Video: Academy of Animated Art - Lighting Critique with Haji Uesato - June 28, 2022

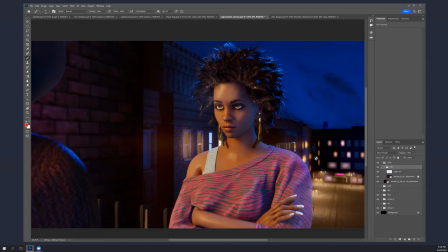1677s
You know, this this feels like diffuse blowing out or or something like it's it's very warm very orange and just bright so i think you know her skin tone could get darker and even her you know shirt
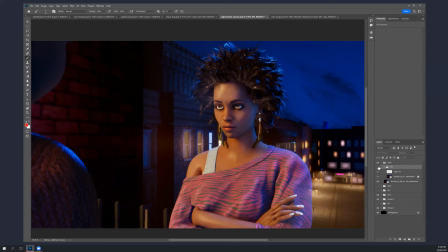1694s
still feels a little flashed to me um but you know when you when you brought it down this area is starting to get a little bit dark again so like she's starting to get five o'clock shadow
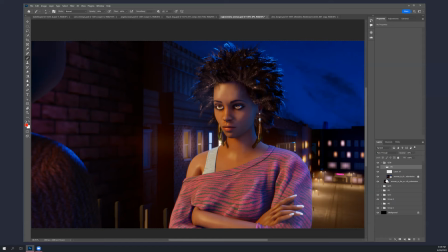1707s
which is not very appealing so i mean yes this wall looks better you know i feel like i'm missing something here though something's wrong
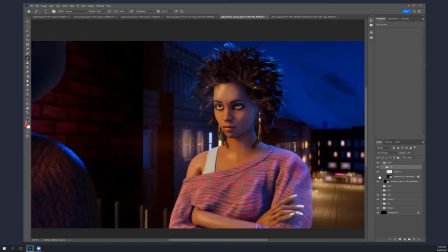i could have sworn you brought this down even more than this yeah well all right um Hi.
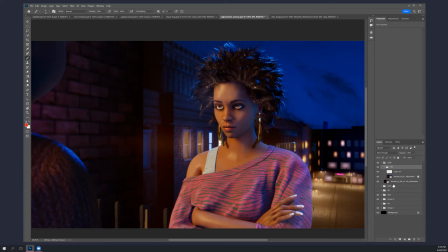1739s
I'm looking at the new version. The wall is more blue. Yeah, I thought so. I don't know what version is that one. Yeah.
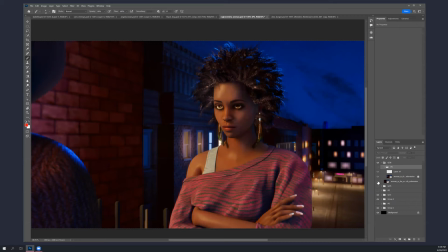1756s
All right. I'm not quite sure what I did here. I'm kind of lost.
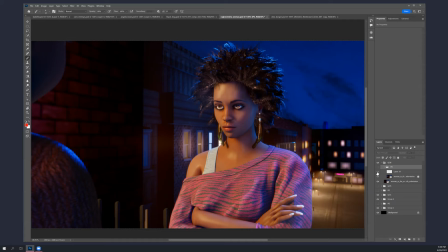1762s
You want me to send you? No, I can pull it out. Yeah. You know what? let's let's come back to this um carl i went through yours unfortunately you weren't here
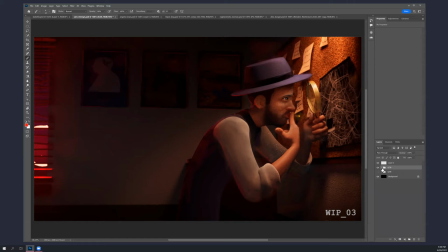1774s
yet um let me just go through it really quickly for you all right okay so um
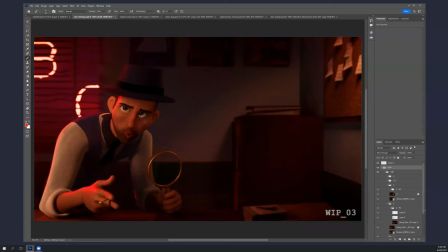well i mean it'll be in the recording so let me just do a quick um
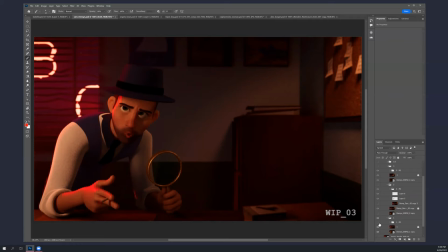1796s
this is uh this is what you You have, and in general, my comments were like, I think, you know, some of the bright areas are too hot, and then some of the dark areas are still a little bit too dark.
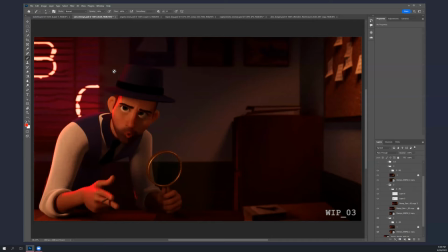1812s
Overall, it's much, much better, right? And I think one thing that you can look into is allowing the red light from the neon to feel like it's,
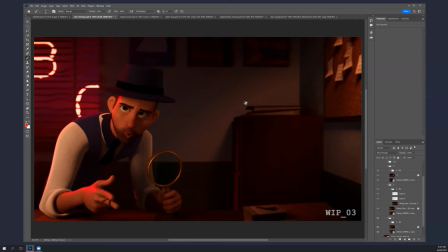1825s
even if it's not directly hitting stuff because of the angle, I feel like it's coming into the room so much that it's bouncing around because it's so dark, it would just start to fill in the shadows and things. So in this case, you know, I'm having it to rim him more.
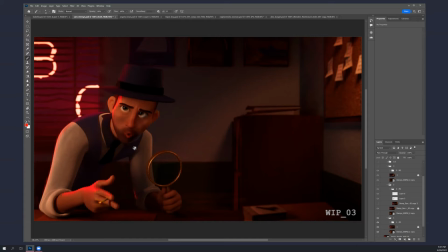1846s
I brought down the sleeve quite a bit and sort of evened out his face so it doesn't feel quite as as uh keyed oh okay better word i decrease the intensity but uh okay i
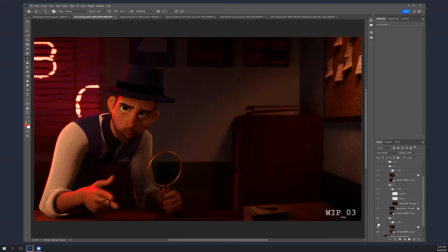1863s
can do it a lot a lot more yeah i mean i think it helps because you know you're just you're looking at his sleeve too much and also in general i think you want this pose to be to not feel as bright as where you're going you
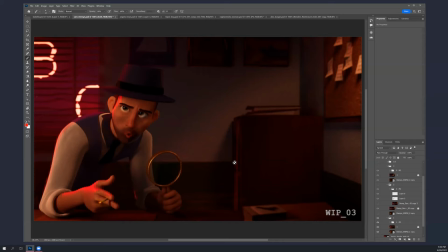1878s
know like if the only key on the room will be the one of the of the of the wall yeah maybe yeah there could be something over here but just like not not as bright you know okay as hot as you have it because it's a little distracting but
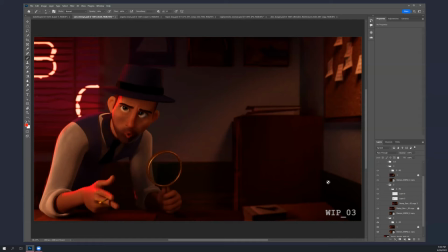1897s
you know we we need to see his whole whole face relatively well without it feeling like there's a strong key so you know And I still need to increase the fill light, right, on the right side of the space?
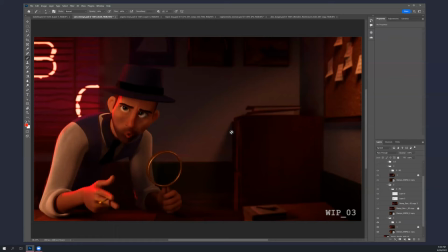1915s
Yeah, a little bit. Or maybe it's just like overall, maybe you need a tiny bit more fill everywhere, you know, just kind of from camera. That might help.
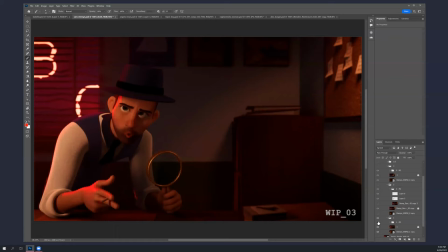1925s
But if not, then yeah, pick up his right side a little bit because it gets a little dark or, you know, yeah, yeah, I don't know.
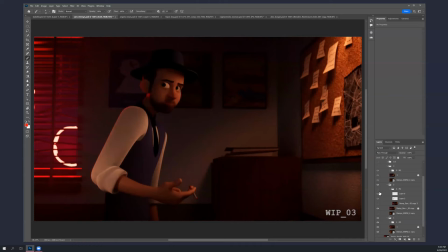1938s
This could be specular as well, possibly, if that works. All right, so this one, you know, same thing if you let some of the color come in, you know, hitting the sides of the of the picture frames and the cabinet and you know all over
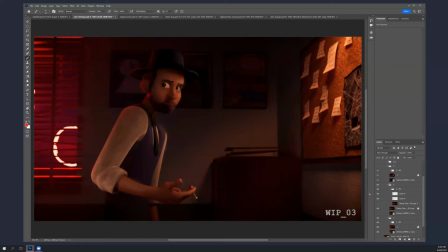1958s
and even getting into the shadows of these notes right okay it helps tie the two sides together so all right so that's the background and as far as him same thing with the sleeve like because it's a white sleeve I
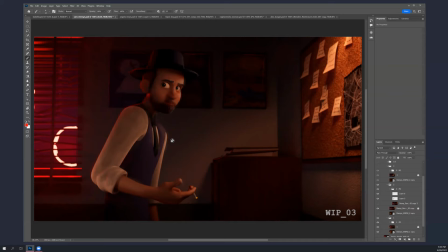1973s
mean no part of it should ever go black um but then you don't want it too bright so just if you if you bring the whole thing down and you don't want it to be gray because that's kind of ugly it should have a little bit of color in it but but um you know it's his face that should read the most okay so
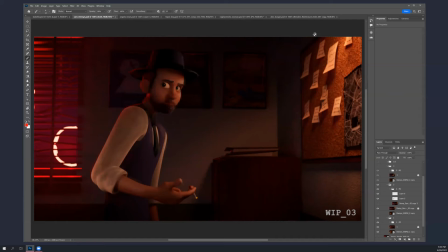1993s
in this case i mean you're close i think just get a little bit more fill in there and you know a little bit of speck from the light there helps give you another color as well okay
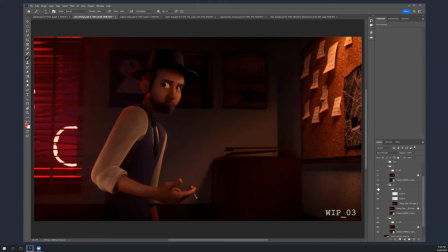2013s
i was i i did everything you you're just saying now and i thought it was uh like too far so i go back okay
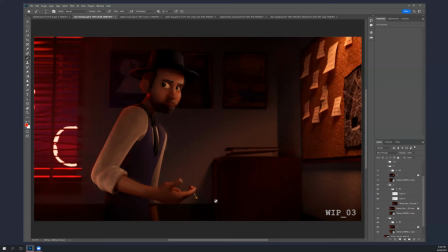2028s
damn all right well well that's good then you're at least you knew what you're doing um and then the cigarette you know make it really bright um because later when he takes a drag off of it.
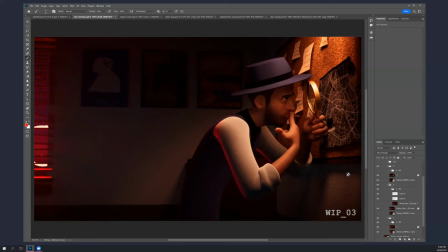2040s
That's going to be really cool when you animate that. All right. So here. Yeah, I should do that in Kong, right? Yeah, I guess so. I mean, that's the easiest way to do it. If this is bright enough in a dark environment to actually give a little bit of glow and,
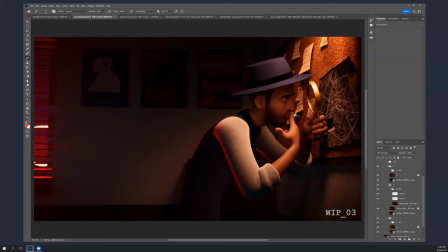2057s
you know, have specular hits on things, that might be really interesting. So it's probably worth trying it with a light, but you know it might be too much and certainly it'll be a lot harder than just doing it in comp
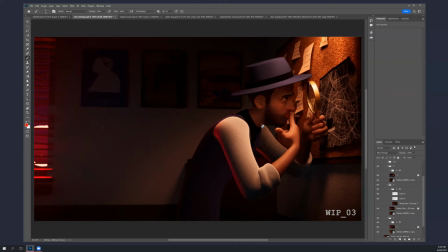2075s
okay so um this one all right same thing with the background I'm going to show it with with more red in it um and you know kind of the same thing here like the back of the sleeve is black the front of it is really blown out like this is my eye goes
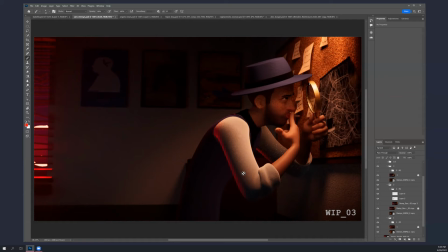2091s
straight to this like I can hardly see anything else uh except for this this uh rim light which which feels pretty forced it doesn't feel very natural i mean it kind of feels like it's pretty fake right i mean i can tell
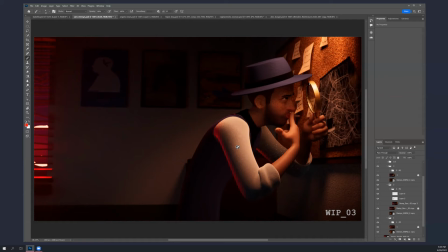2106s
it looks like it's coming from below it's hitting both arms from below but it's really not getting on his back at all like if this were coming more from the window you'd expect it on his hat too Yes, I think I need to break the rim light, one for the shirt and one for the rest.
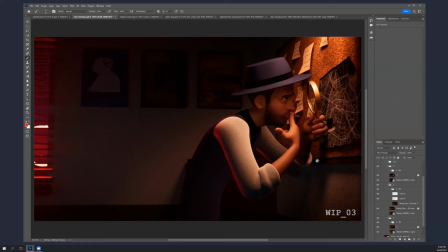2126s
Okay. Because, yes, I noticed that too, but I can get the rim light hitting the suit and the shirt with the same intensity. Yeah, well, I think it's because, you know, I mean, material, this is very dark.